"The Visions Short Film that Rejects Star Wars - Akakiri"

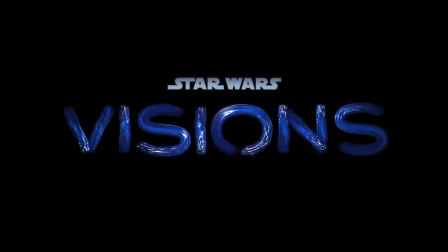0s
As you arrive at the final installment of Star Wars Visions, having witnessed fresh spins on old characters,
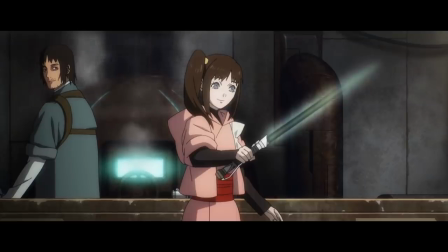6s
explosive action sequences, new cultures, the reforging of lightsabers, and hopeful beginnings, comes Akakiri.
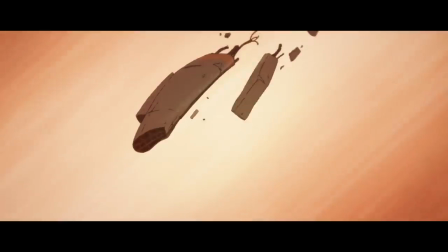15s
It has none of those things. Akakiri is something else, entirely.
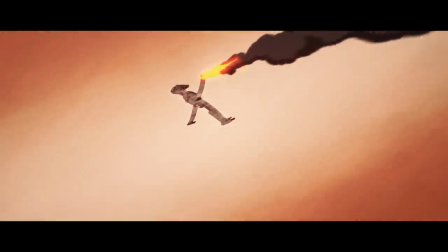20s
In its first frame it both insists on itself as a Star Wars story and rejects that notion simultaneously.
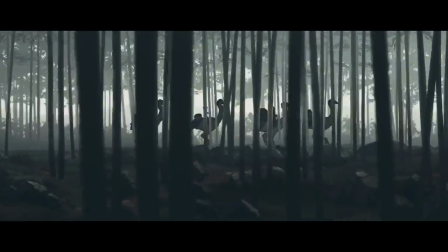27s
The story is something that long predates the franchise in terms of its inspiration and yet recontextualizes the works of George Lucas.
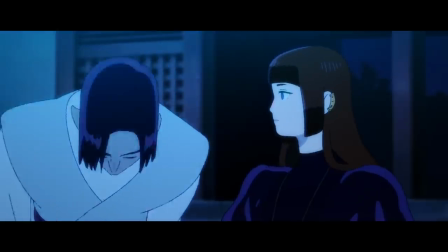35s
It is a breathing contradiction, the least Star Wars of all of the Visions projects and yet somehow the most Star Wars.
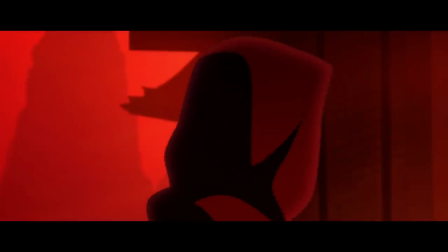43s
And while its placement at the end of an anthology that celebrates Star Wars seems odd, I can't help but find something enrapturing about it.
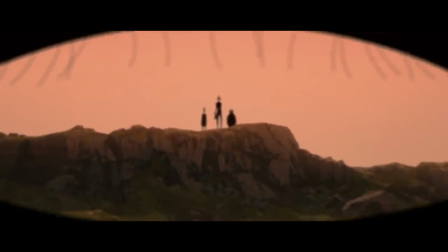52s
What struck me most about that first moment in Akakiri was the duality between what I was seeing and what I was hearing.
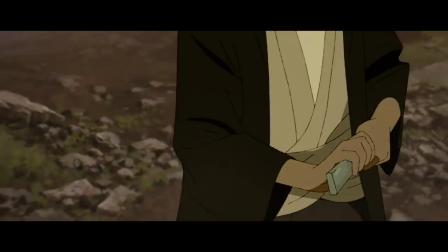58s
A crashing spaceship, specifically a B-Wing, and a drawn lightsaber is an instant statement of yes,
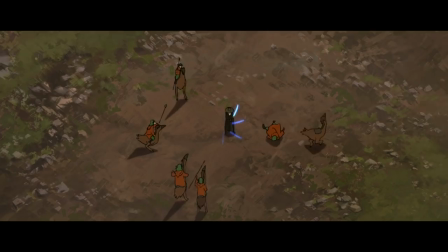64s
this is Star Wars, we've got all of your important visual indicators right here, but what you hear in those moments is the opposite.
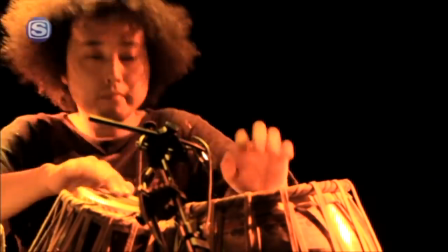73s
Yuuzhan is the composer for the soundtrack to Akakiri and he's a tabla player which are hand drums,
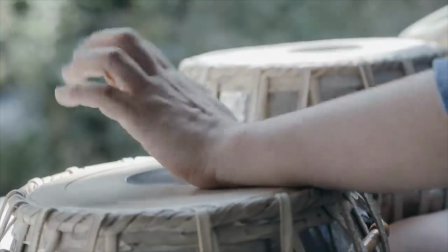78s
and they are about as far from the sweeping orchestral soundtracks of John Williams as humanly possible.
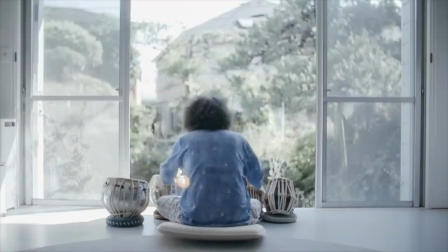84s
You're not going to find any non-percussion instrumentation here, there are no horns, no violins, no woodwinds,
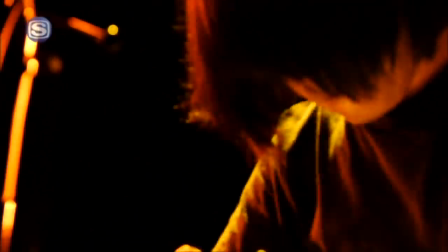91s
and while I dig the music in this short, and have been listening to a Yuuzhan performance with Rei Harakami on repeat ,
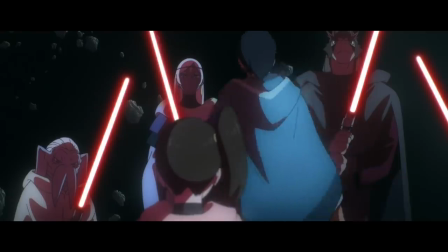97s
there's no denying that the tonal contrast musically to what one would likely consider to be quote unquote,
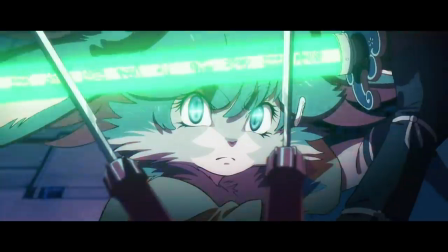104s
Star Wars music is incredibly sharp, more so than all of the other projects.
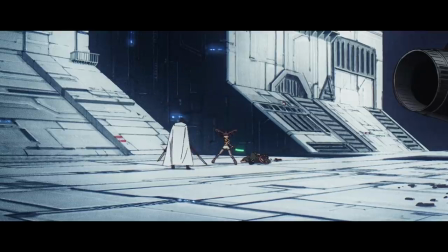109s
Sure, some of them included traditional Japanese instruments in lieu of what Williams used, but they were filling the same space as the instruments that got left behind.
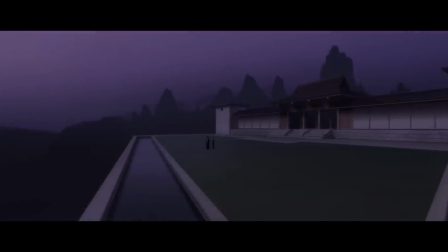117s
This is a total departure from the kinds of sounds you're used to hearing in Star Wars projects, there's no orchestration at all.
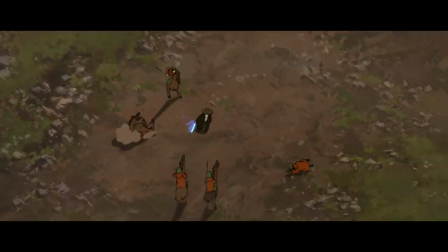124s
It helps to make Akakiri feel more grounded and less like a space epic, a bit more brutal and messy.
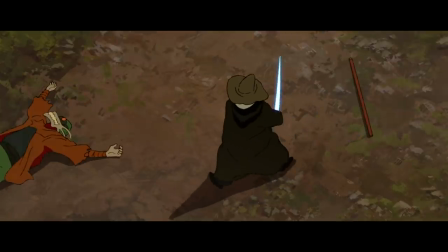130s
The few vocals like in the first fight scene are more rhythmic chanting than the choir you'd generally expect,
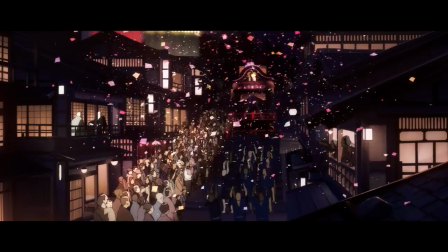136s
yet those same things that make it different and cool are also the very elements that make it feel discordant.
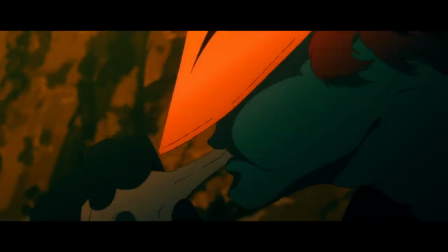142s
And I find that to be important because Akakiri needs to distance itself from Star Wars in order to tell one of the most Star Wars stories,
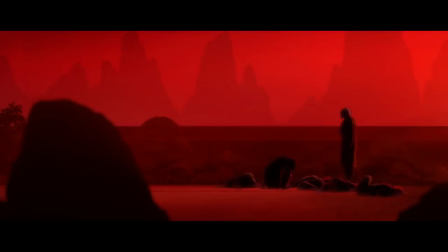150s
because Star Wars already told it in a very different way.
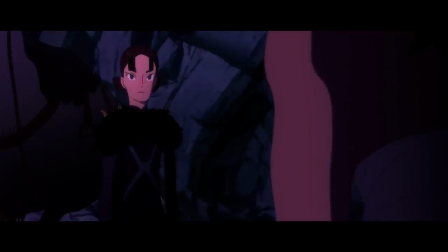154s
In this 12 minute short a reference to Destiny comes up 6 times explicitly and 3 times more or implicitly.
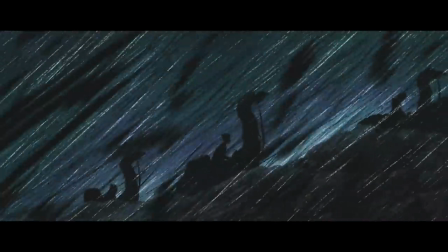160s
The predestined vision plays three times, which at a reference to runtime ratio is a flat 1 to 1.
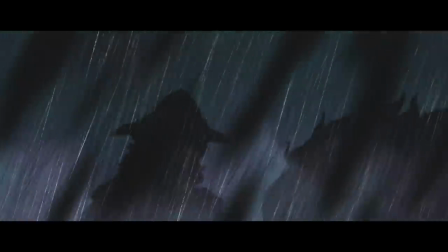167s
Akakiri is, needless to say, talking about fate.
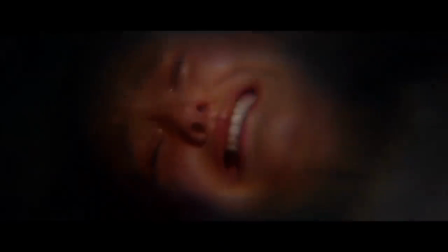170s
And it does this in the most Star Wars way imaginable, by telling the story of a Jedi who has a vision that they want to prevent from happening,
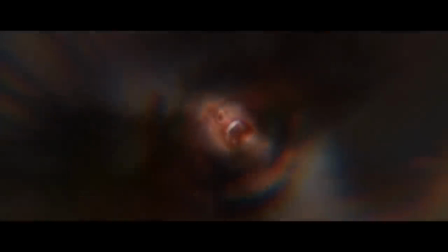177s
and yet in their desire to prevent that from happening, ensure that it does, killing the woman they love and turning to the dark side.
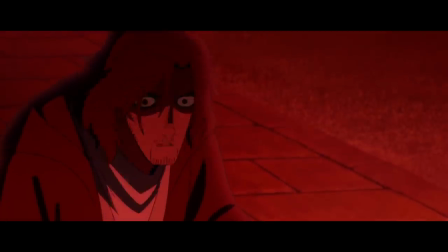184s
Yes, Akakiri is retelling Revenge of the Sith, but I find that the lack of context in which one watches Akakiri makes all the difference.
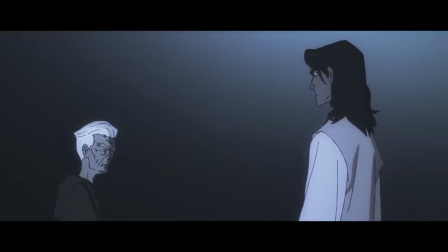194s
Akakiri doesn't feel like Revenge of the Sith, as I said it doesn't really feel like any of the Star Wars stories we've watched before in this anthology or in the films.
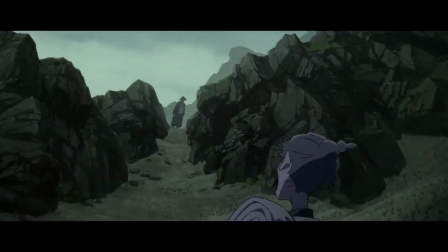203s
It is the story of a Jedi traveling with a princess to try and reclaim her palace alongside two guards, a party of four on their way to confront the Sith who killed her father.
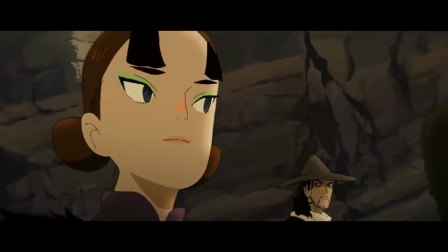211s
Tsubaki, the Jedi, and Misa, the princess, have a history from years ago and most of the opening minutes are spent having the guides play Comedic Relief.
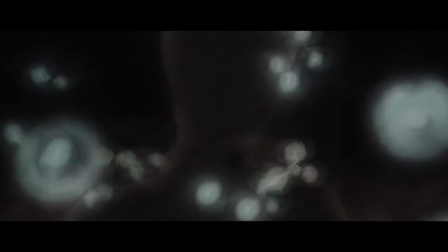219s
Throughout the piece Tsubaki has visions of someone dying in front of him, becoming clear that he's killing the masked individual as time progresses and Tsubaki is obsessed with preventing this.
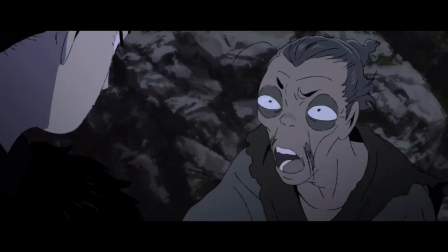228s
When taking a shortcut in which one of the guides disappears, the other guide says that they were destined to die there,
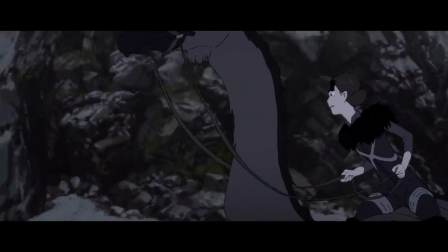234s
which Tsubaki denies and rushes back to save them, decrying predestination. He successfully saves them, suggesting that he is able to subvert destiny,
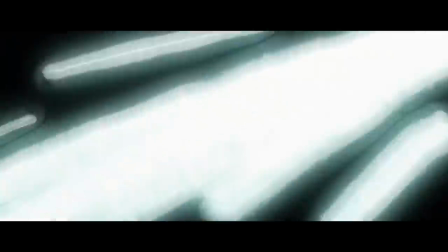242s
but the vision he has upon reuniting the team shows that his fated path is still very much in play.
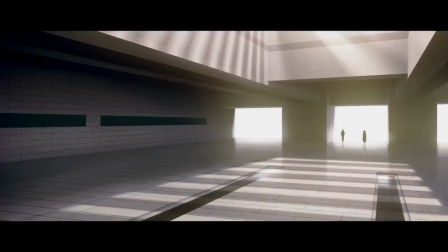248s
We as an audience do not know, as they enter the palace, whether Tsubaki's fate will go the way of Oedipus Rex or Disney's Hercules,
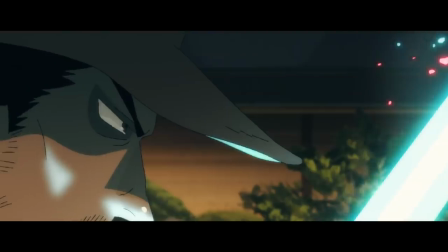255s
whether he will succumb to destiny or overthrow it, but in the face of the Sith Lord he doesn't stand much of a chance. It is a short, unsatisfying fight sequence.
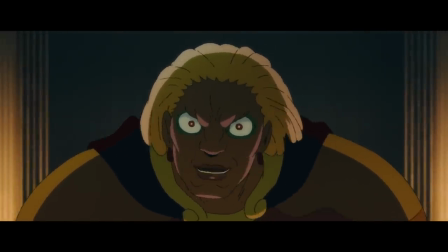265s
Misago, the Sith who killed her brother, the King, has such a cool design and radiates power through her frame as opposed to the thin Tsubaki.
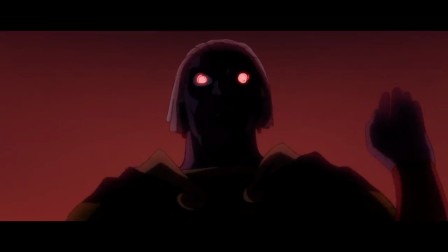273s
Misago, authority in her voice, declares that it is his destiny to join her on the dark side,
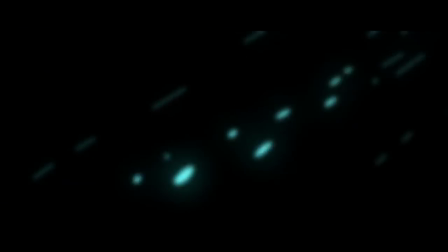279s
and in his anger he fulfills the vision he so desperately wanted to avoid, killing Misa who was thrust into the fight by Misago.
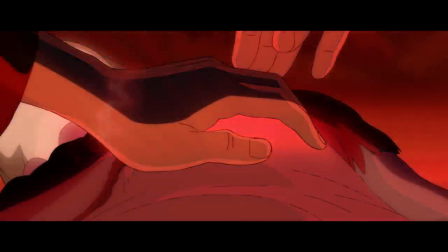287s
In order to save her, he joins Misago, becoming her apprentice, saving Misa but then walking away from her, ending Akakiri.
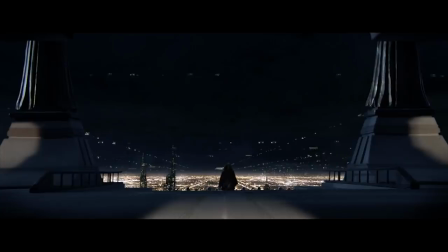294s
The parallels to Revenge of the Sith are obvious, but as I said, context matters a lot. Watching Revenge of the Sith, assuming you're watching the films in release order, you already know Anakin's destiny.
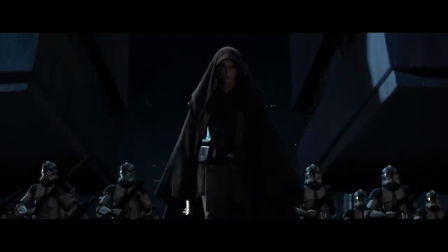304s
You've gone into the prequel films knowing full well that Darth Vader exists and that he is Anakin and that in Return of the Jedi, he'll be redeemed, at least in the eyes of the Force.
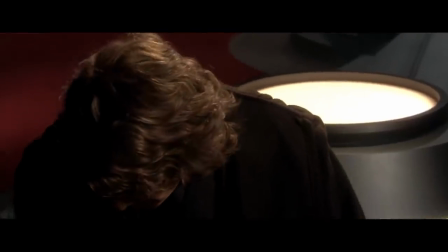313s
So we as an audience have foreknowledge that Anakin is going to turn to the dark side,
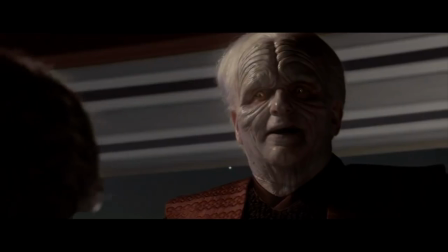318s
and it becomes increasingly obvious that the vision of Padme's death is the catalyst in Episode 3.
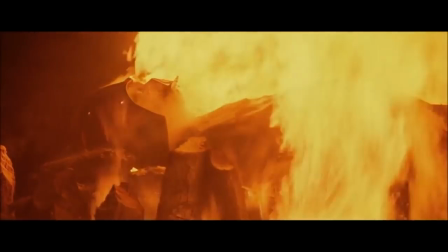323s
Revenge of the Sith, and technically all of the prequels, is a precession to an end that was laid out decades beforehand,
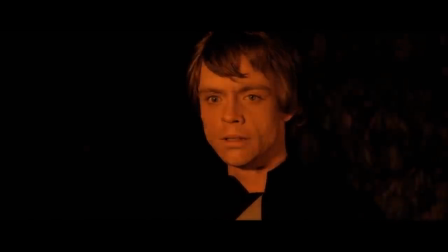330s
the dramatic irony of each moment is not lost on the viewer. Akakiri has no such inevitability until it happens,
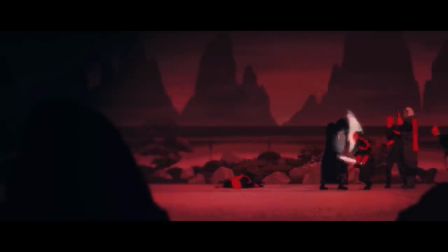338s
Destiny feels so much more heartbreaking because we as an audience weren't clued in beforehand that it was inevitable.
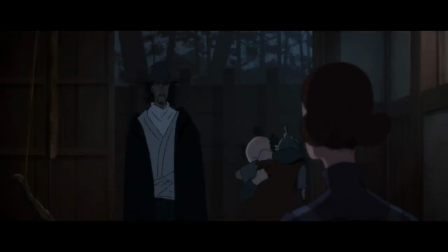345s
The story even teases us with the saving of the guy who is destined to die, but it is for naught.
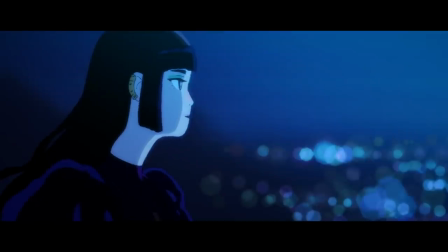350s
And arguably worse, we don't know what happens in Tsubaki or Misa's futures.
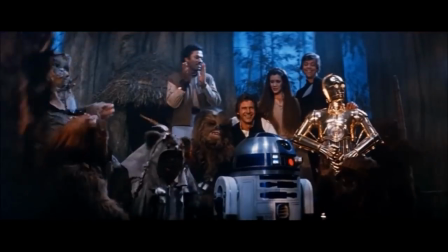355s
Anakin's fall is in the context of his later redemption, his story is written, but here we have nothing to go on.
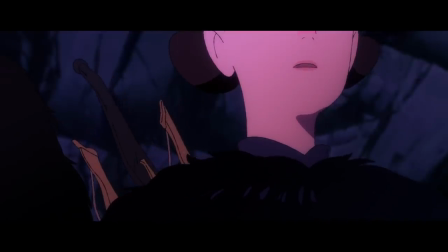363s
Destiny is cruel on the micro level in both stories, but it is far more cruel when you don't have the later context.
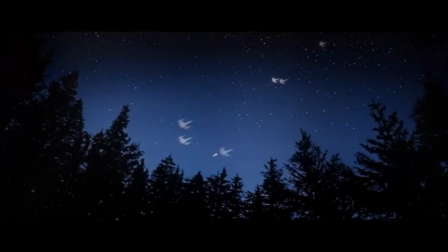370s
And so while the Star Wars films might have a positive take on Destiny, that everything in the end works out,
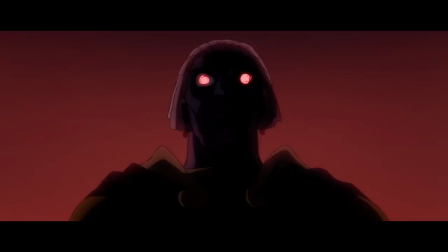377s
Akakiri focuses its scope onto this moment, where all we have is the fall,
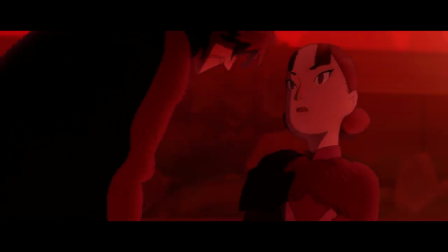382s
and a princess who watches her friend who became a Sith to save her, and the woman who killed her father walk away.
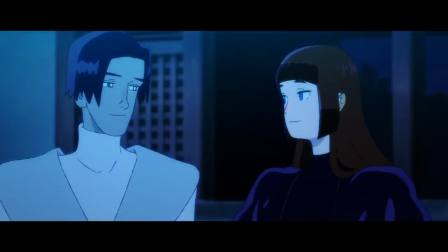388s
Akakiri, and therefore this anthology, ends not on a hopeful note, but one of despair,
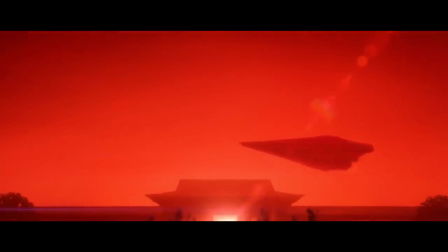396s
in a red sky where there is no guarantee that everything will be made alright in the end.
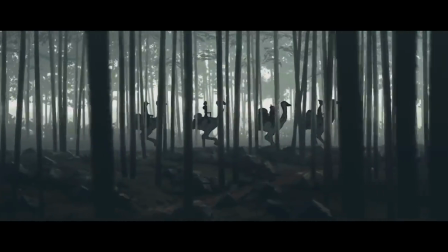403s
But I don't have to end this video on a downer, so let's wrap this up with some other cool stuff that's happening in this project.
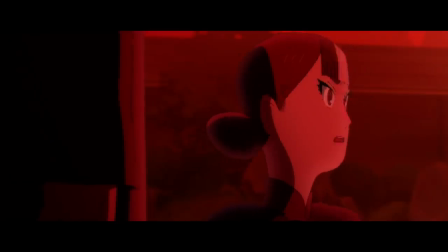408s
I love the transition to red in the color palette as the corrupting forces of the dark side become more and more enticing,
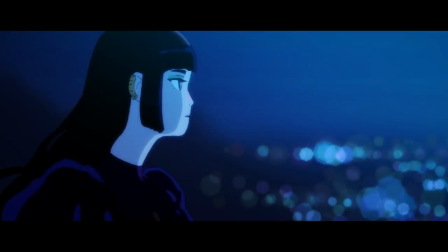414s
not only in regard to saving Misa, but also in regard to power and their flashback conversations about stability and peace.
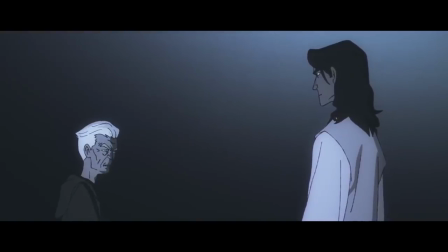421s
The brief cut to his master on this grey-blue palette to be completely overshadowed by the dark reds is awesome.
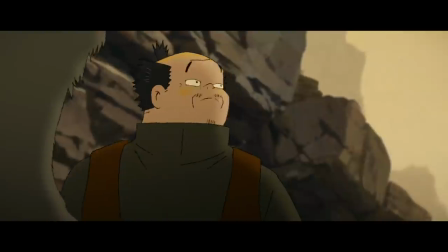427s
The characterization of Tsubaki as maybe not the best Jedi ever since he judges people based on appearances is something that Yoda chides Luke over in Empire.
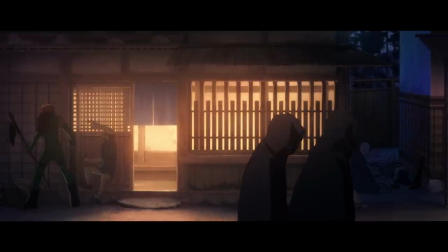437s
And I would be remiss to not point out the fact that this story is basically a reinterpretation of Akira Kurosawa's The Hidden Fortress, which served as inspiration for A New Hope in regard to substance,
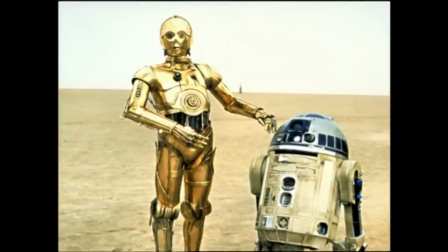447s
the use of C-3PO and R2-D2 as the characters we follow in the opening being the analog to the peasants in Fortress as well as the style. Lucas's eye is very much inspired by Kurosawa's cinematography.
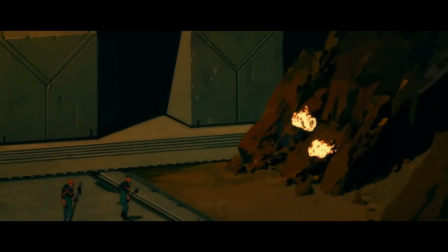458s
This is a cool instance of a franchise that took inspiration and cues from another source, incorporating a modified version of the original into the franchise,
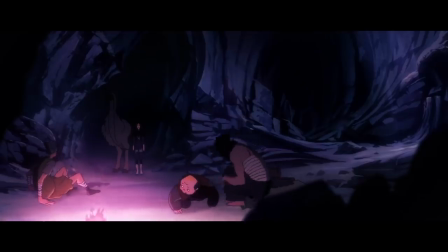467s
which to me is super cool and the only examples I can think of are easter eggs in video games and nothing as substantive as this.
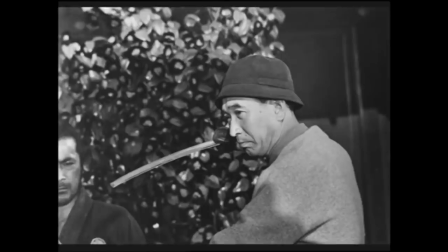474s
It's a cool legacy moment, Star Wars has far more global cultural relevance than any of Kurosawa's films,
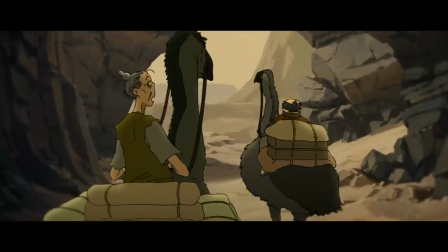480s
but with Akakiri, the influence is front and center, a reminder of The Hidden Fortress's impact on this franchise.
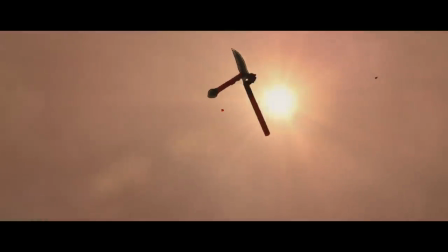488s
I don't know whether Akakiri is the most or least Star Wars project envisions, it doesn't really matter.